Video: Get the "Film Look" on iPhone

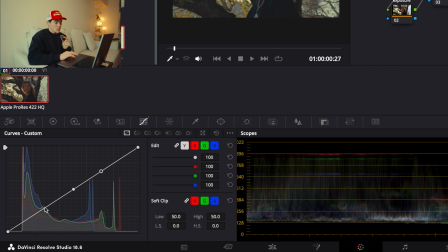Click 3 points of each highlights, mid, and shadows.
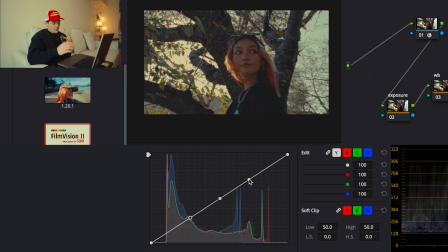And since this footage is a very contrasty footage, what I prefer is to apply good amount of highlight to get a good halation. And the thing about FilmVision 2 is that it has a very good halation system.
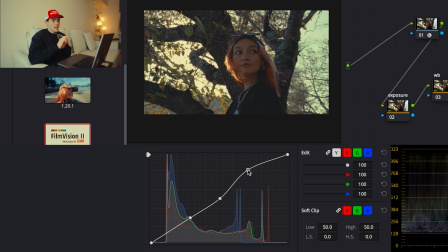You can choose from 3 options, but I usually keep it stock because it only adds highlights to a very bright point of the footage, which is more realistic in terms of film. So I'll add the highlights. It's getting super bright. See, look at her hair and look at the lights between the tree branches. It looks very nice.
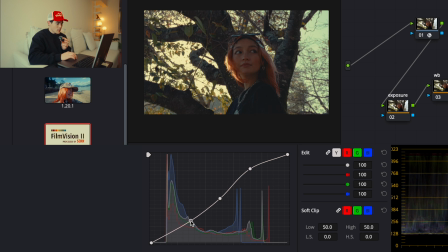And since this is a super contrasty footage, I wanted to keep it the shadow not too dark. And if it gets too dark, no worries. What you want to do is to bump up the mid part of the video to make it less shadowy.
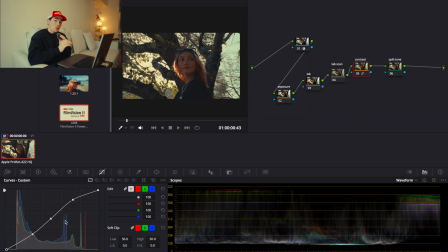And you just want to go back and forth and adjust the way you want to look. So most of my S curves are very consistent throughout any type of footage. However, since this clip has a very contrasty environment, I want to keep the shadow very light.
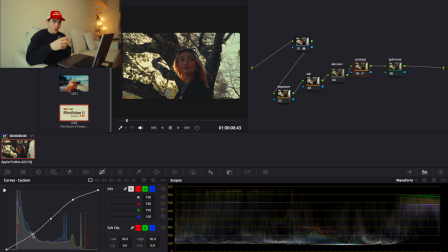However, this is the one trick I always do in terms of like getting more shadow out of the darkest part of the video is to go all the way to the bottom of the S curve.
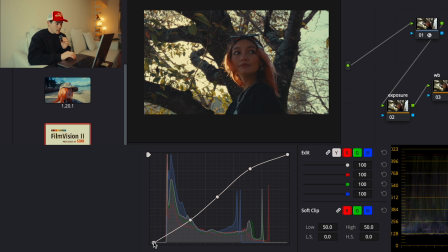So what you want to do is to slide the bottom of the S curve to slightly on the right side. So as you can see, if you slide the bottom dot of the S-curve towards right, the darkest part of the video will get darker and you will achieve richer black in the shadow.
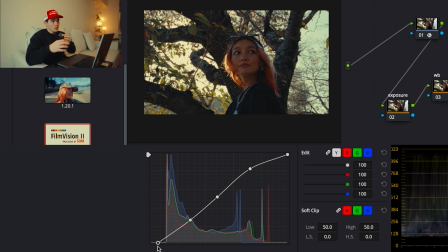And since most of my video, most of my color grading is right between cinematic footage and film emulation, I wanted to have something in between. And the way to achieve it is to have a contrasty film emulated footage.
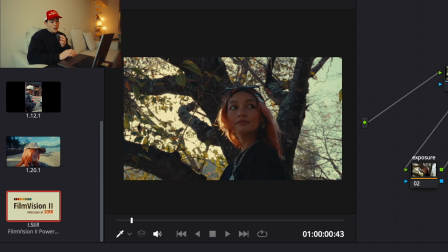And this trick always helps me. And already the footage is looking pretty zesty.
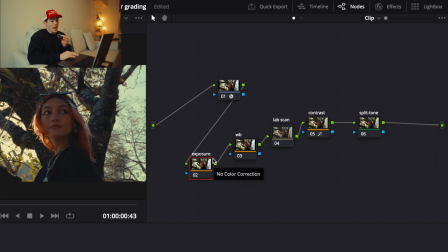But what I usually do is to go back and forth of the exposure tab and contrast tab to get the right amount of contrast from the video. To change the exposure, I usually change the exposure at primaries on the color wheel, but I think you can also use the HDR color wheel as well.
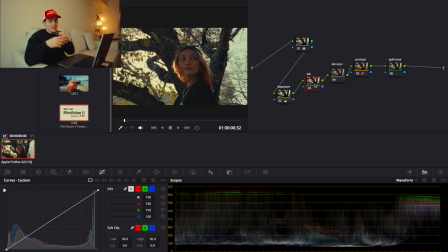And this is the last part. Lastly, I will play around with white balance and split tone to get the right amount of warmness and coldness that I think I can mimic the film look very accurately. You don't want to make it too warm, you don't want to make it too cold, but you just want to have the right amount of film-ish look.
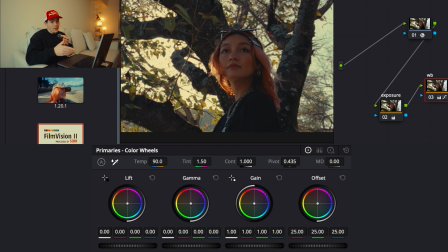To change the white balance, I usually change it at the primaries on the color wheels as well. And there you go.
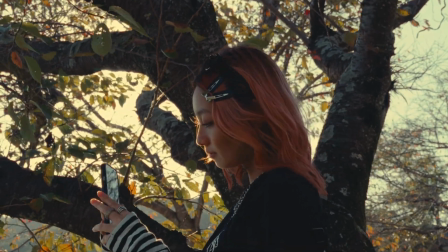This is how I usually color grade my Apple log footage.
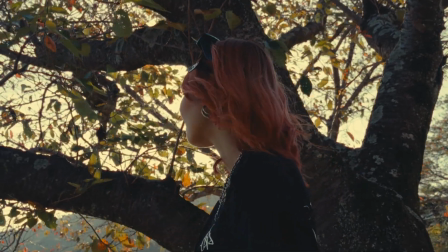But if your phone does not have a log feature, you don't really have to start from the log footage. You can always just import the video and change it to film look footage. However, as I said at the beginning, if your phone has a 8-bit or 10-bit ProRes video feature, that'll be way better than just shooting H.264 video from smartphone because it doesn't have much data as ProRes footage.
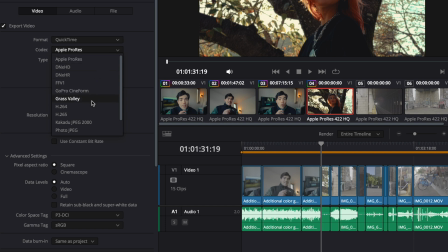Before I upload the color graded footage, most of the footage I upload in H.264 because it's lighter and easier to handle it.
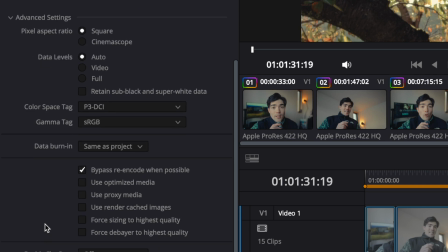And my color space tag is P3DCI and my gamma tag is sRGB. But yeah, that's for it for this tutorial. I hope you guys enjoyed this video. If you guys like it, please hit the subscribe and hit the notification button so you guys will not miss the next video. My name is Peace Gates. You guys already know. Peace out, guys.